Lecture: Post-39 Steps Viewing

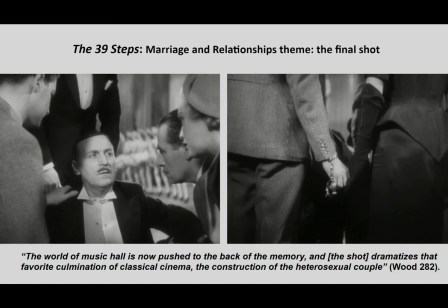And then in the next iteration of the shot, in the background, we have these chorus girls. And we have centered in the final shot this close up on clasping hands and that dangling handcuffs. Robin Wood writes that the world of the music hall is now pushed to the back of the memory,
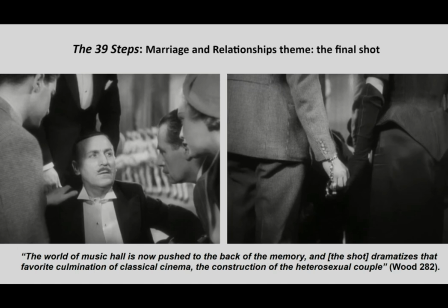and the final shot dramatizes that favorite culmination of classical cinema, the construction of the heterosexual couple. But I think we can ask, and Robin Wood invites us to ask, are they the same as every construction that we've seen in classical cinema?
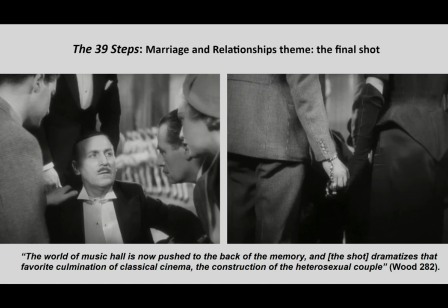Based on the story we've seen, with the suggestion that other kinds of relationships are possible, Wood believes that perhaps Pamela and Hene might have the potential to be freed from what he calls the oppressive restraints of patriarchy. Although he cautions, he says, the handcuffs are still there.
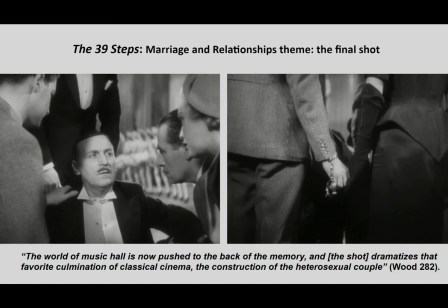The handcuffs remain, a bit of a kind of ominous symbol in the midst of the potential for equality. Wood says, although the handcuffs no longer bind the couple, they are still dangling from Hene's wrist. So, something to continue to think about the marriage and relationships of this film.
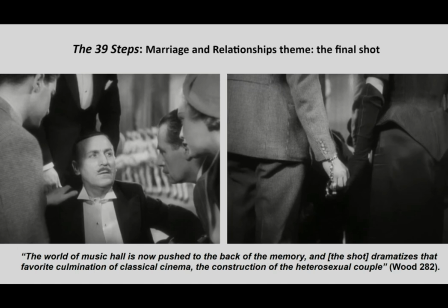Again, it's a rollicking spy film, but the film is certainly has a lot of heterosexual relationships in the film. And I think we could argue that Hene and Pamela are quite a bit different than many typically rendered couples that we see in films, even films today.
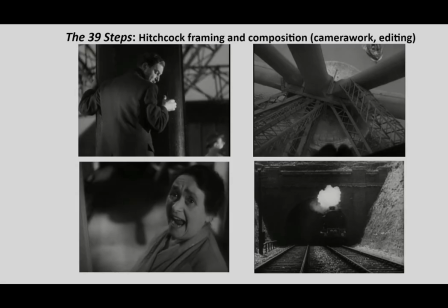Just a few final things to note about this film, which, as David Cairns, a Scottish writer and filmmaker, notes in his Criterion Collection essay about the film, that 39 Steps really does represent so many Hitchcock motifs and choices,
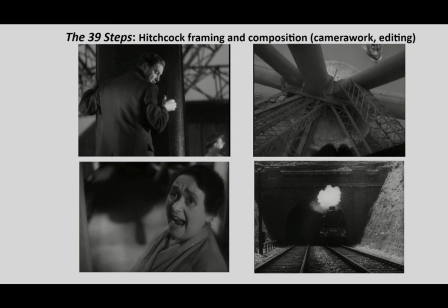particularly in terms of his camera use. We see his camera and its idiosyncratic ways of framing and composing images. And Cairns notes, all of the director's famous cinematic gestures are present in the 39 steps.
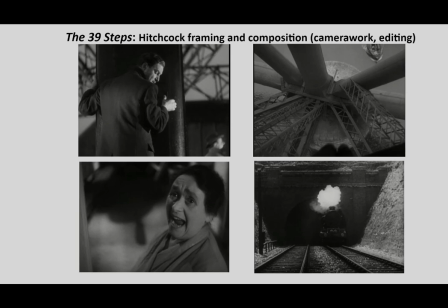So, for example, we see these high angle shots, which we haven't seen too much of yet in The Lodger and Blackmail, but we'll continue to see more of as we watch more of his films. So we have these high angle shots, such as Hannity's view of the abyss from that pillar of the bridge there.
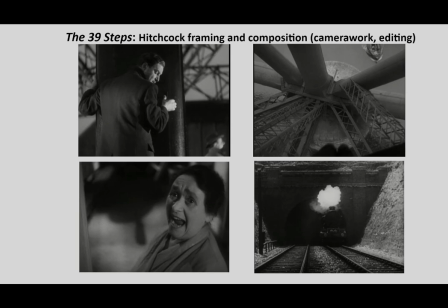And abysses are kind of classic in Hitchcock. They're really, really memorable, especially we're going to see them in things like Vertigo and North by Northwest. We also see Hitchcock's beautiful tendency to offer these dramatically juxtaposed shots.
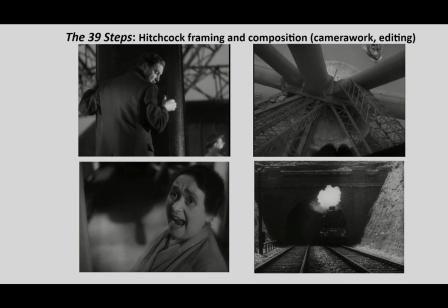So there's that famous sound bridge there on the bottom two shots on your screen, where that's quite a famous sound bridge where you have the image of the cleaning lady and then this cut to the train, and it's quite a sharp cut and just a beautiful juxtaposition of images.
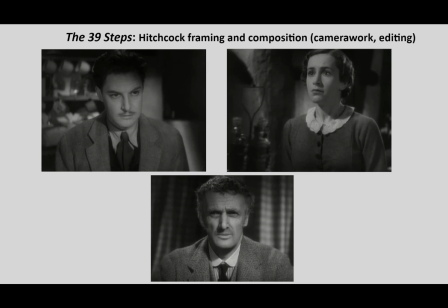And then we also see things like the deliberate and meaningful reverse shot sequences. It's most notable in this dinner table scene here that we've seen. We have the shot of Margaret and the shot of Hene and back to Margaret and back to Hene.
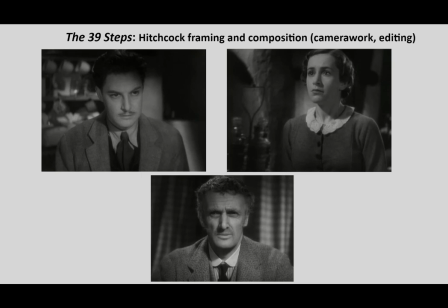And then we have the shot to the farmer, kind of a beautiful sequence of juxtapositions of shots there.
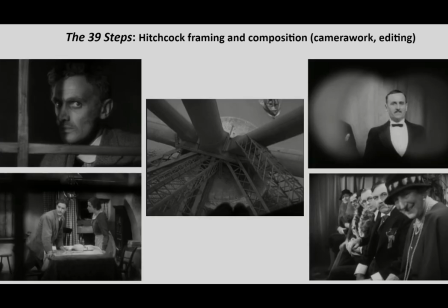We also have these really significant point of view shots that are quite prevalent in the film as well. And I think more than we've seen yet. We didn't see them as much in The Lodger or Blackmail, but we're going to continue to see them even more in the films as we go on.
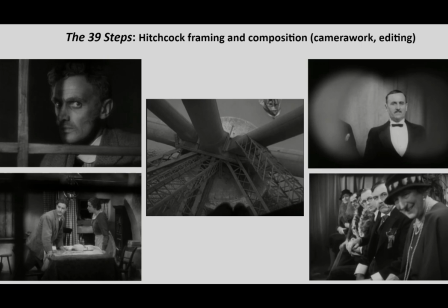So the 39 steps with these kind of POV shots can be, David Cairns says, a way to understand just film's capacity and gender in general to render human subjectivity, this whole idea that we can see through the subjective human point of view with the camera.
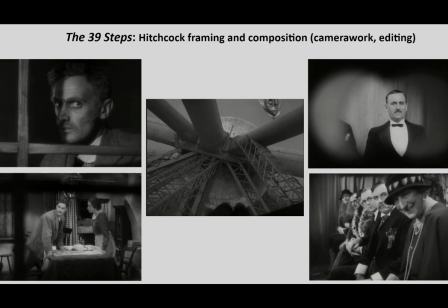So in this film, for example, we have that voyeur shot we noted previously where the farmer is looking through the window at Margaret and Hene. We have that really wonderful shot too, the point of view through opera glasses on the top right-hand corner there where we see Mr. Memory.
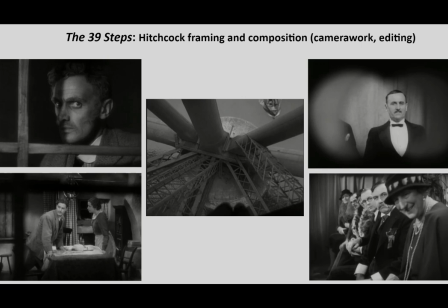We also have, of course, this shot on the bridge where we're in Hene's perspective looking down.